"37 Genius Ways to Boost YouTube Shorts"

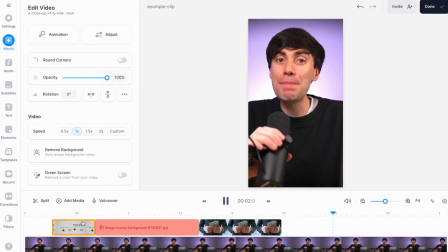(4:09)
And you should do the exact same thing with your editing. Watch through your edit multiple times and see if you can get rid of anything else without losing any quality, even if it's just one second. But not everything has to be at 1000mph. In fact, a sudden change in pace is a great way to keep your video engaging.
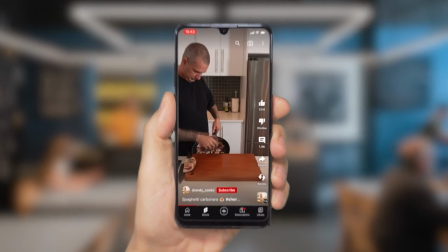(4:25)
Just because you have a really fast-paced intro doesn't mean you never want to slow down in certain moments. Try to vary your delivery and stop yourself becoming too monotone or boring. Next, add text.
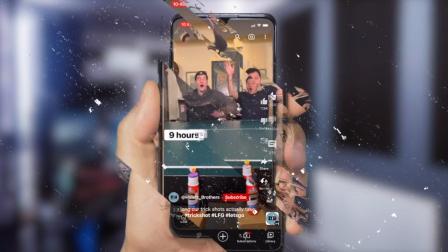(4:36)
You can use on-screen text to add more context throughout your video. You could also add titles at the start or in a border above your video. The right text is almost like a silent hook, but the most essential text to add is subtitles.
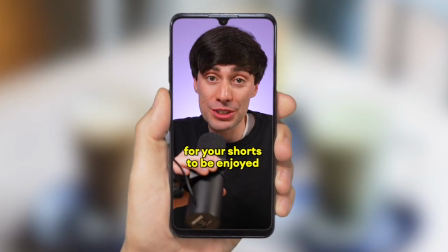(4:49)
Subtitles make it possible for your shorts to be enjoyed even on mute.
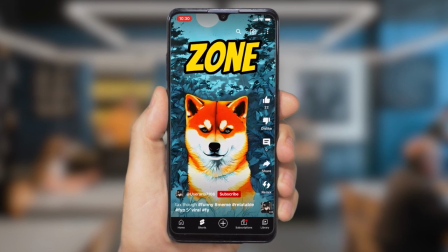(4:53)
So especially in those first eight seconds, you want to add some bold, colourful captions to let people know exactly what is happening.
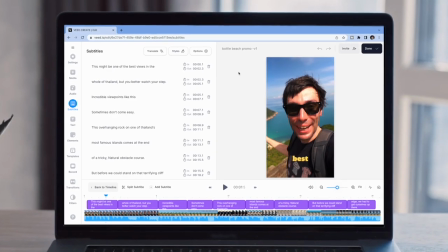(5:00)
And you can add subtitles automatically using Veed.
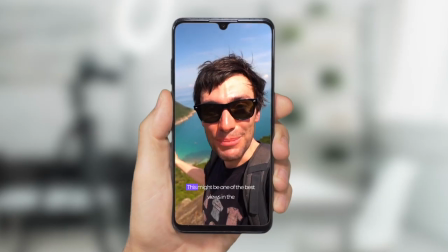(5:03)
You can even stand out from the competition even more by using one of the animated presets, which just takes your captions to the next level. But you also need to be very careful about where you place your text on screen.
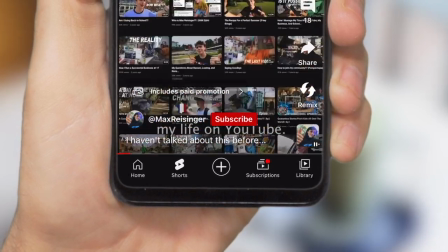(5:14)
A big mistake I see is when people add text right down at the bottom of their short, where this area is often covered by the video title.
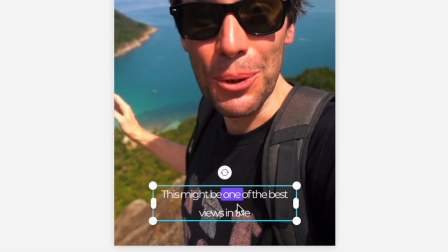(5:21)
Other parts of the frame are also covered by the icons over on the right hand side, so make sure you place your text a little higher up, a little near the middle of the frame so it's always visible.
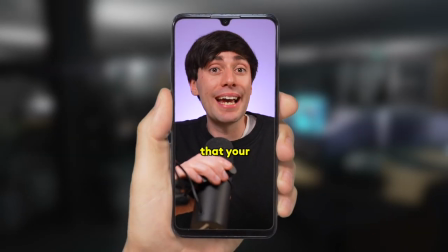(5:30)
And remember, your shorts are going to be watched on mobile, So always make sure that your text is big enough and your font is clear enough to be read on a small screen. Tiny subtitles are no good, but text is just as important behind the scenes.
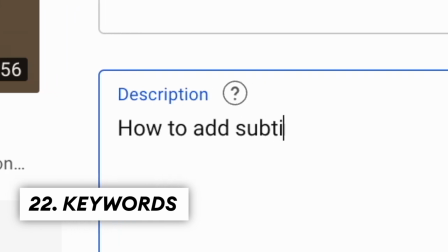(5:44)
Everybody knows that you should add keywords to the title and description of your normal uploads, but you should also do this for your shorts as well.
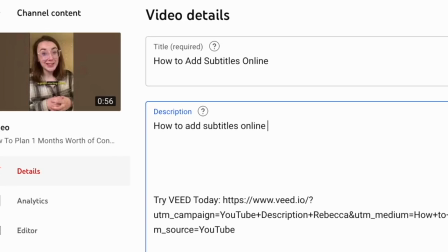(5:51)
Filling your description with related keywords gives YouTube more information about your video. So then they can recommend it to the right people who are more likely to watch more of your short.
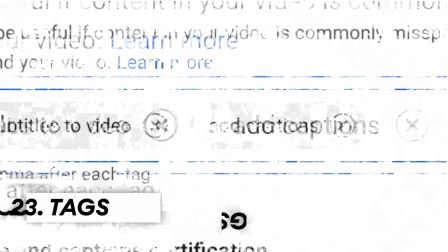(6:01)
You should also add tags or more importantly hashtags to your uploads. It might just help get your videos to the right people which will lead to better retention. Now check out this short right here.
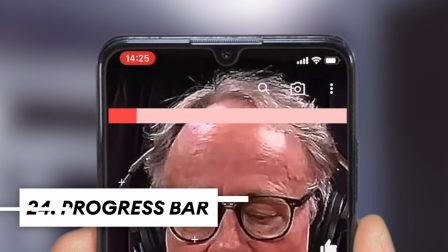(6:11)
You can see that there's a progress bar on screen showing how far you are through the video.
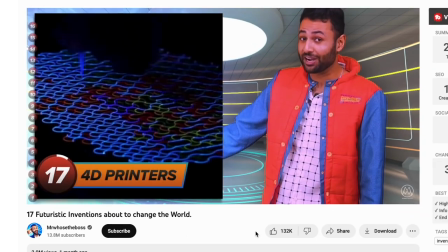(6:16)
This is a technique that's often used by creators in longer videos as well because it can help to engage your viewers by creating a psychological reason to carry on watching.
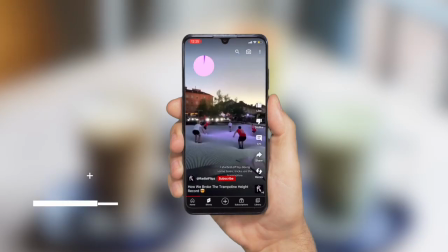(6:25)
You could also add a timer effect to certain points within the video. This can help to build some tension or anticipation for a specific moment.
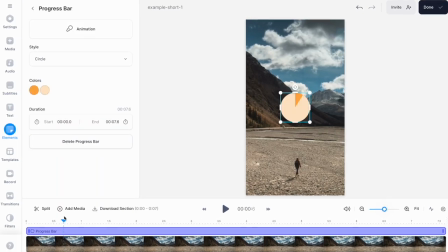(6:32)
And once again, you can add something like this really easily by using Veed. You can also keep people watching by using the right video structure.
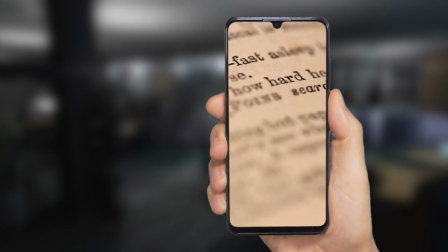(6:40)
Shorts are just another form of storytelling, so your videos need to have a beginning, middle and end while also delivering value. Introduce a problem or question at the start, but don't resolve it right away. Keep upping the stakes.
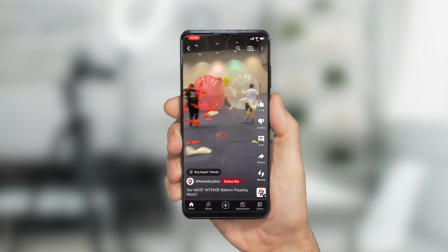(6:53)
Even a simple challenge video like this follows that philosophy. The concept here is just two guys racing and you want to know who will win.
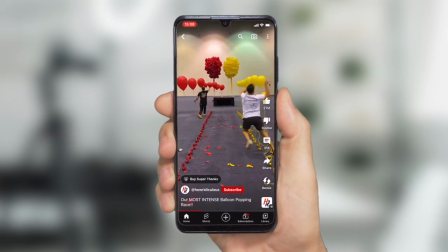(7:00)
But the obstacles get bigger and bigger introducing more problems as they go and you keep watching because you want to know who will win. It's simple storytelling. Show the journey, show the problems along the way and right at the very end show the resolution.
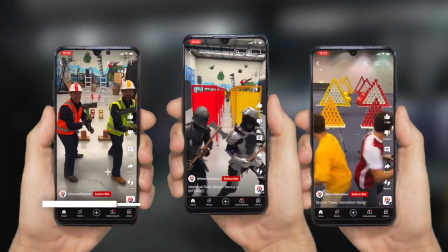(7:13)
And this channel makes very similar videos every time with almost identical structure and challenges because it works.
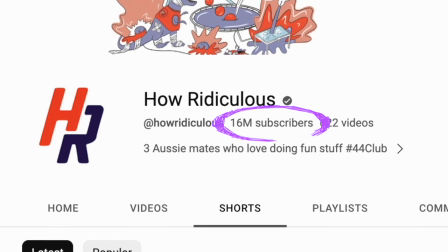(7:19)
The retention on these videos will be very high because they now have an audience who are expecting something familiar that they know they're going to enjoy. It's a binge-watching effect. So when you find a style of short that works for you, make more of them.
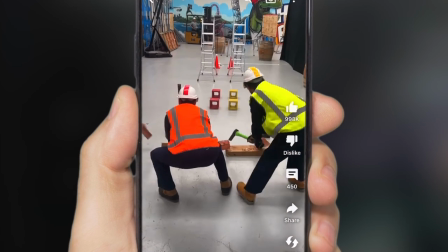(7:32)
In a strange way, this content is also quite relatable. We all have a competitive nature with friends and family and we like to see ourselves in the content that we watch.
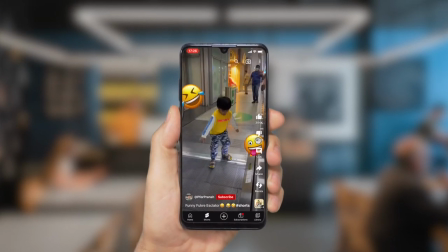(7:40)
Even showing awkward or embarrassing scenes can make it feel more real, building a stronger connection with your viewers. But you also need to bear in mind that as soon as your viewers get what they want, they're gonna swipe away.
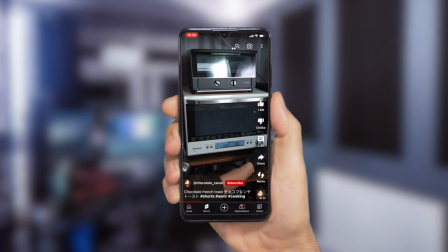(7:51)
If you hook them in with an amazing sounding recipe, they're gonna leave as soon as they have all of the ingredients and the instructions. So don't give them everything upfront, which is again why you need to try and build that hook sandwich and avoid using an outro. A really easy way to make your videos more engaging is by adding background music.
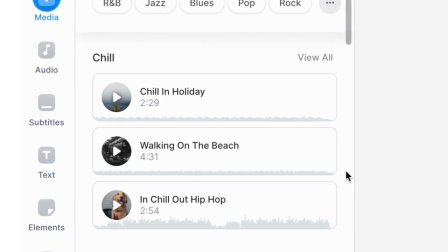(8:08)
Adding the correct track with the right tone can help your videos feel more dynamic, it can help build tension or make your video funnier.